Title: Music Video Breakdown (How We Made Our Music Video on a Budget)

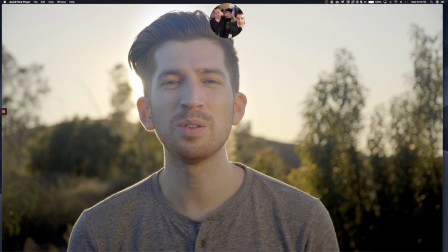4:05 And at this point, it's just a little softer. but we did use a neutral density filter nd filter on this right what does that do for someone who doesn't own one in one sentence sunglasses for your camera okay it stops down all of the light without you know tinting your image at all
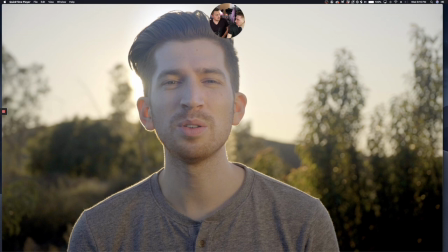4:24 right and we had that just because i think i bought it before i went to nepal to film some stuff yeah so i actually bought the same one that you got like a couple years ago it's great yeah so sunglasses for your camera you don't need it because you could just go into
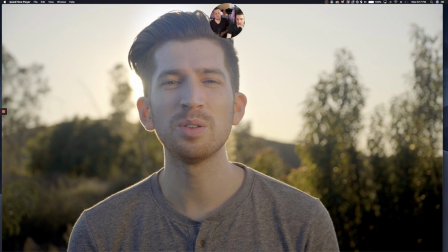4:37 this camera settings if you're going to shoot because we're shooting directly into the sun to get that um outline that hair light it's more
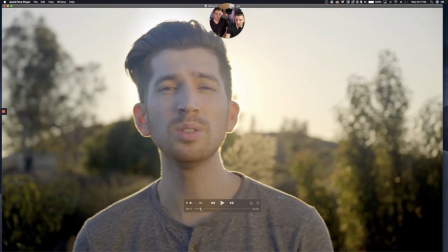4:45 like a light explosion in some shots totally where is it oh there it is oh did you that's not in post that's real right that's the real sun yeah
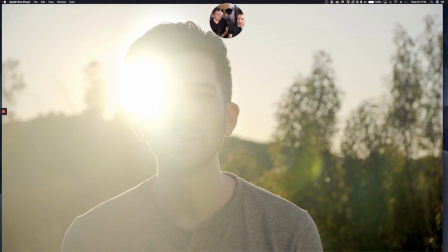4:54 no that's the sun peeking through flaring straight into the camera yeah so that's the magic of like shooting into the sun is that you can just get that explosion of light and it makes it look like really fun and uh dynamic yeah uh a lot of my cinematography breakdown videos i talk about interactive lighting you know anytime where you can get the lights to do something that's separate than your subject brings another layer of just eye candy to the frame and anytime you moved the sun would peek through and then it would stop so that brought an extra layer in the lighting and you know lucky for us it's just the sun so we didn't have to do anything extra with that the uh so there's one more thing that i think we need to talk about for this shot
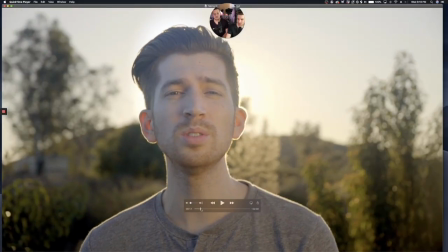5:37 and it's that we had a third crew member actually holding a reflector my wife was with us because if you're shooting directly into the sun like the sun is pretty bright it's very bright my face it's bright it's very white but it's not wide enough right that's right so we had to bounce light with a reflector right back in and that was just like gosh that It was like $20 on Amazon that we bought in high school, I think, or something like that. Five-tool reflector comes in very clutch when you need it to. And, I mean, I think we're missing the biggest point here is this looks like we shot it, you know, somewhere fairly nice. This is literally off the freeway. This is off the entrance of a freeway. There's so much noise, and people were honking at us. A lot of wind, too. Because I don't know what they thought we were doing. Yeah. They probably thought we were shooting a Hollywood film. I didn't know if they were angry at us or they were, like, you know, praising us. Either way, it was distracting. Yeah. There's so many clips of people honking.
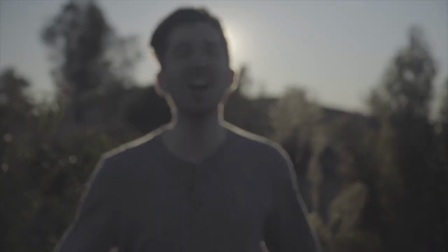6:38 We're just like...
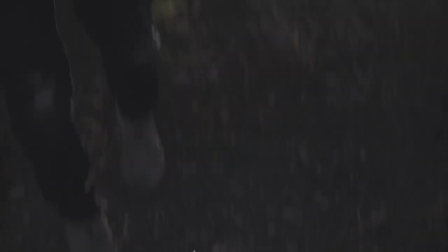6:43 Dude, all that honking is for us. Is it really? Yeah, they're saying...
I was pretty nervous, though. We were just, like, kind of off to the side. I was like, let's hurry this up. All we need is highway patrol to come shut us down. Yeah, we don't got no permits. Yeah, that's true. usually you need a permit to film on what is this like technically government property yeah but this is this is independent filmmaking and in the indie world we say ask for forgiveness not for permission indie filmmaking
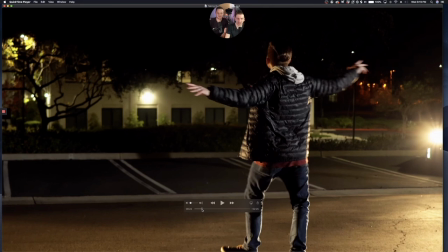7:12 all right so this shot there's okay let me find the perfect frame let's
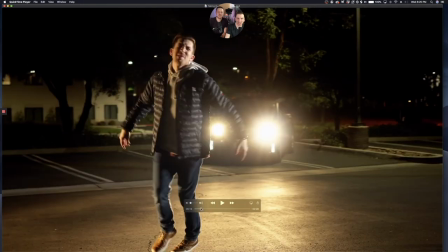7:17 start here there's a oh I love that oh yeah there's oh my god yeah we'll keep it on diarrhea face um so this there's a lot more going on than what meets the eye uh i'll just start out for a couple reasons there's actually a lot of lights just in this setting naturally
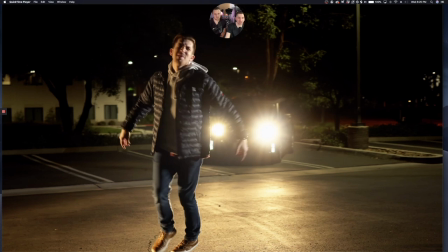7:37 so like the buildings the street lamps there's all these like little glimmers um and you'll just see it throughout the background and all the shots but then so that car behind me is actually your car Yeah, and then there's another car which which is off-camera because it's just a Camry It wasn't it wasn't as cool. I mean not as cool It's just a scion xp, but when you don't look at it very closely.